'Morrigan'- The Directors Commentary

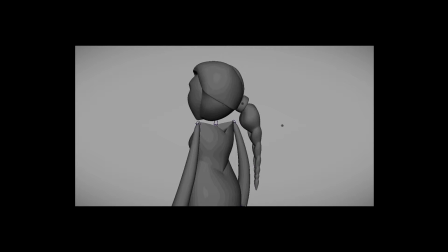While Morrigan's braid was very successful, the hag was not.
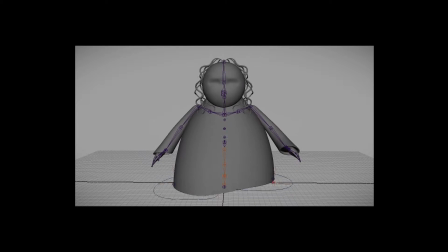I wanted her hair to bounce along with her walk cycle, but no matter how much I painted it, it didn't quite work.
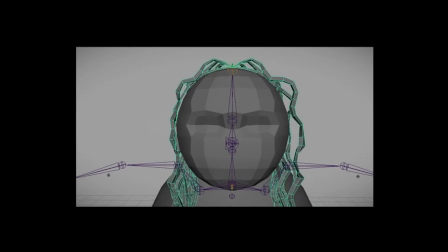When it was painted, it was solid. When it wasn't painted, it just dropped or it freaked out. And occasionally I'd forget to attach it all together.
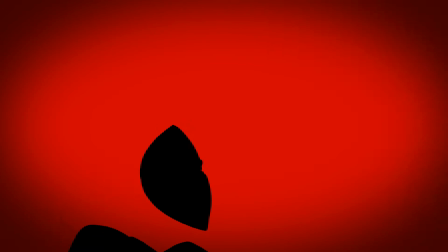Suddenly, Morrigan's mind was flooded with visions of war. One awful image turned Morrigan's veins to ice.
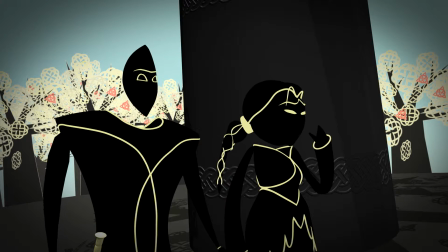Her handsome love was doomed to die.
If there's one thing about my production that does make me wince, it has to be the treetop hill scene.
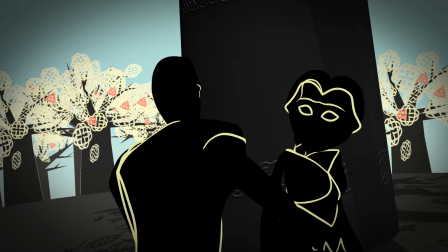I've always felt it was the most underdeveloped environment. I always meant to go back and change that if I ever got the chance.
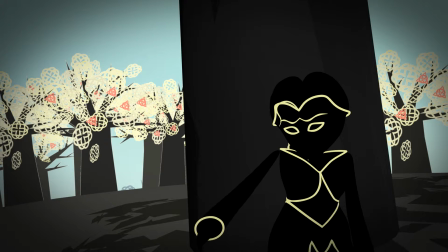Morrigan made a decision. She would save the warrior.
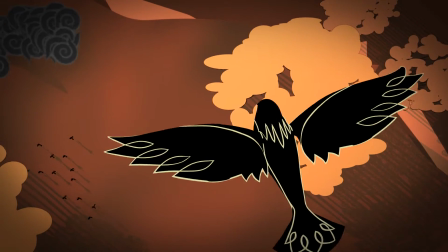Conversely, the next scene, the aerial view of the crow flying, was actually one of my most successful scenes, and the most striking.
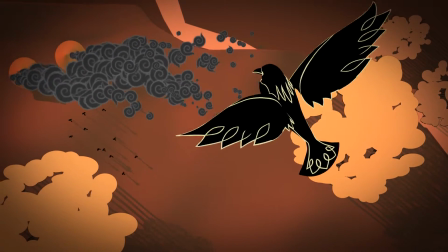But what makes it special for me is the fact that it's comprised of some really simple elements, and it almost felt like a cheat.
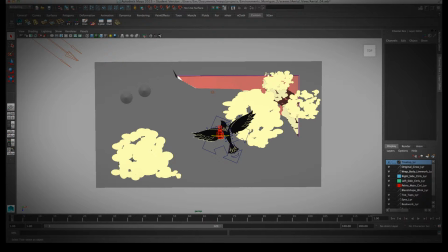So to begin with, the environment is actually about 90% planar shapes, except for the huts, of course.
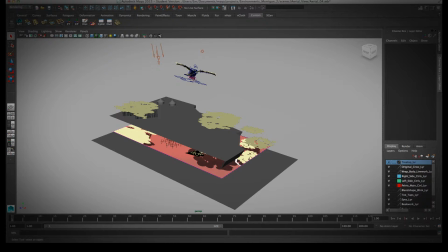The trees were simply cutouts, which create the really nice shadow effects.
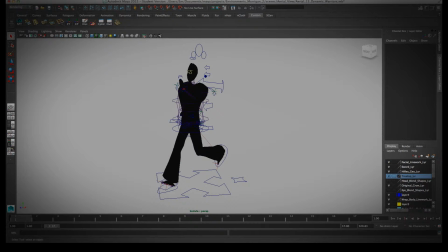The cluster of warriors you see are actually clones of just one fully rigged warrior who was animated with a really simple walk cycle.
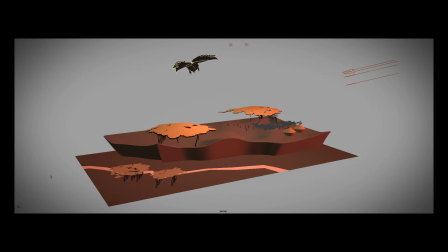Then the smoke was an effect that Maya could produce fairly easily with a little tweaking in order to have the stylisation that I needed.
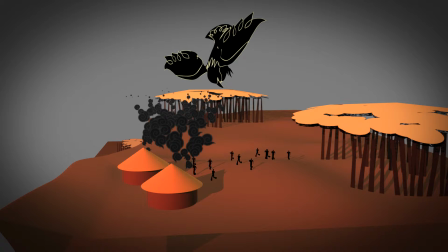The funny part about this illusion is the Godzilla-like nature of the crow over the warriors. I had to play with the scale a bit and make the crow absolutely enormous to fit the scene.
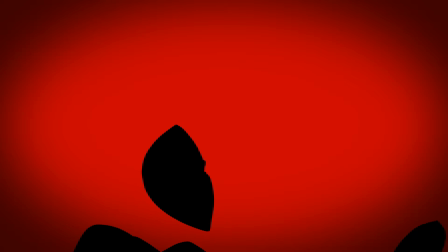When I first attempted to animate a fight sequence, I thought it'd have to be one long complicated shot with even more complicated choreography for the characters. But the scene came together much better with a sequence of quick cuts of simpler actions from a multitude of angles with alternating colour schemes.
And fell.
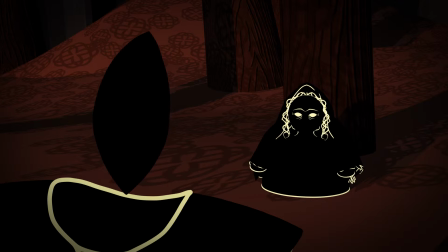Morrigan had done it. She had changed the warrior's fate.
The sequence following the barbarian's death is a section that evolved a lot in post.
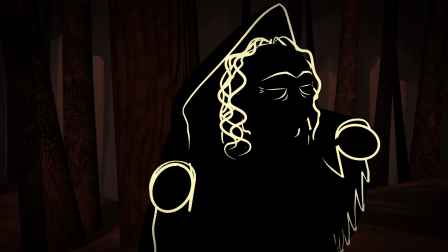It's a scene that had to convey a lot of conflicting emotions with some very minimalistic faces and a lot of body language.
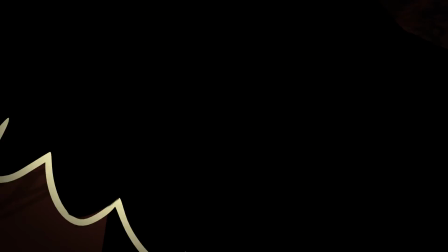So in the beginning I felt it was necessary to sort of spoon-feed the entire story in mime.
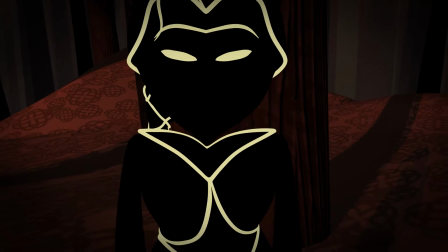But with continuous editing, the story got a little better every single time.
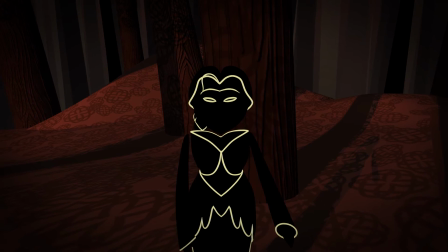Previously there was a version where you'd see the warrior physically slip before he fell, but there was no real need for it, and so it was cut from the final sequence.
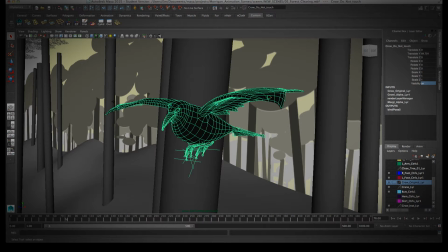Much like the warriors in the aerial scene, the crows were actually clones of one animated alpha. So this alpha, as I've called it, had a short flap sequence of about 11 to 12 frames.
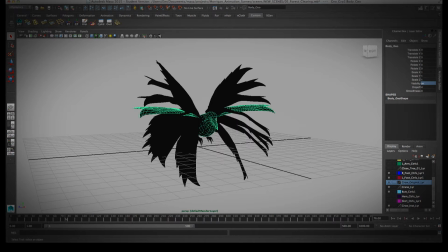Using particular tools, Maya sort of commits the sequence to memory, ready for emitting clones on a larger scale.
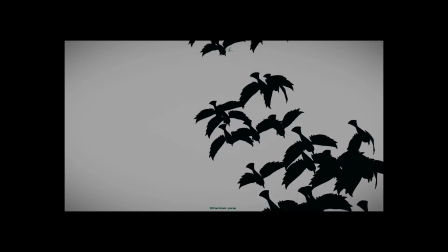So for the Hills of the Dead scene and the barbarian attack scene, I created a point in space for the crows to be emitted from,
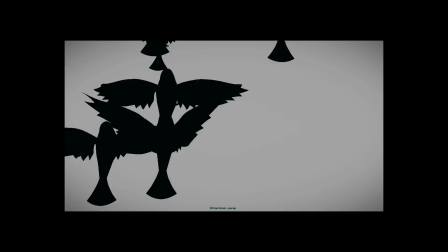and created a second point for the crows to gravitate towards and orbit around.
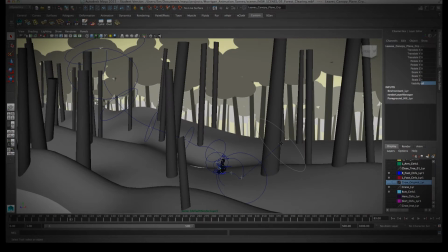For the more complex crow movements seen in the beginning and at the end of the film, the crows follow a curved line.
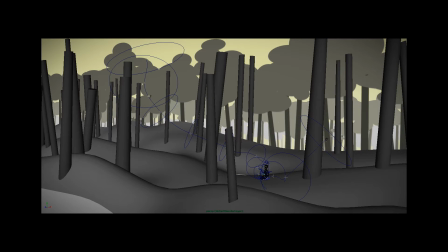The rings around the main path controlled how widely the cluster of crows would fly, rather than one by one down the path. You can see the rings change in size and narrow towards Morrigan's position in the world.
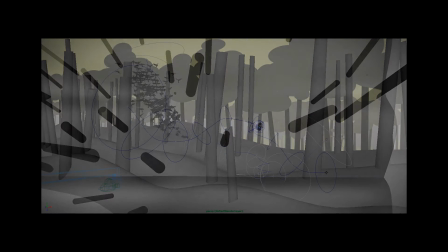This was partially to make sure the crows didn't glitch through the ground plane, but also to make sure that they were quite dense when they swirled around her and hid her from view.
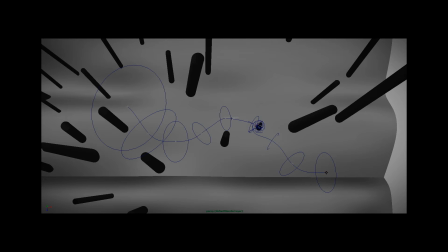And then I made the rings wider as they flew further away so that they spread in a more realistic fashion.
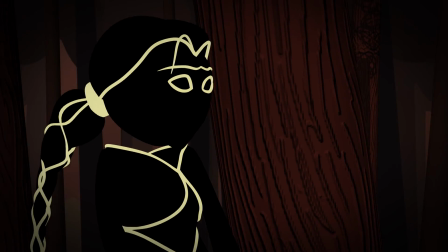Once, centuries ago, there lived a beautiful woman.
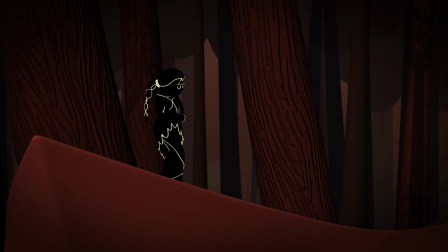Those who glimpsed her spoke of a woman.
So now you know how exactly I made the sequence work as you see the crows take Morrigan away for the final time.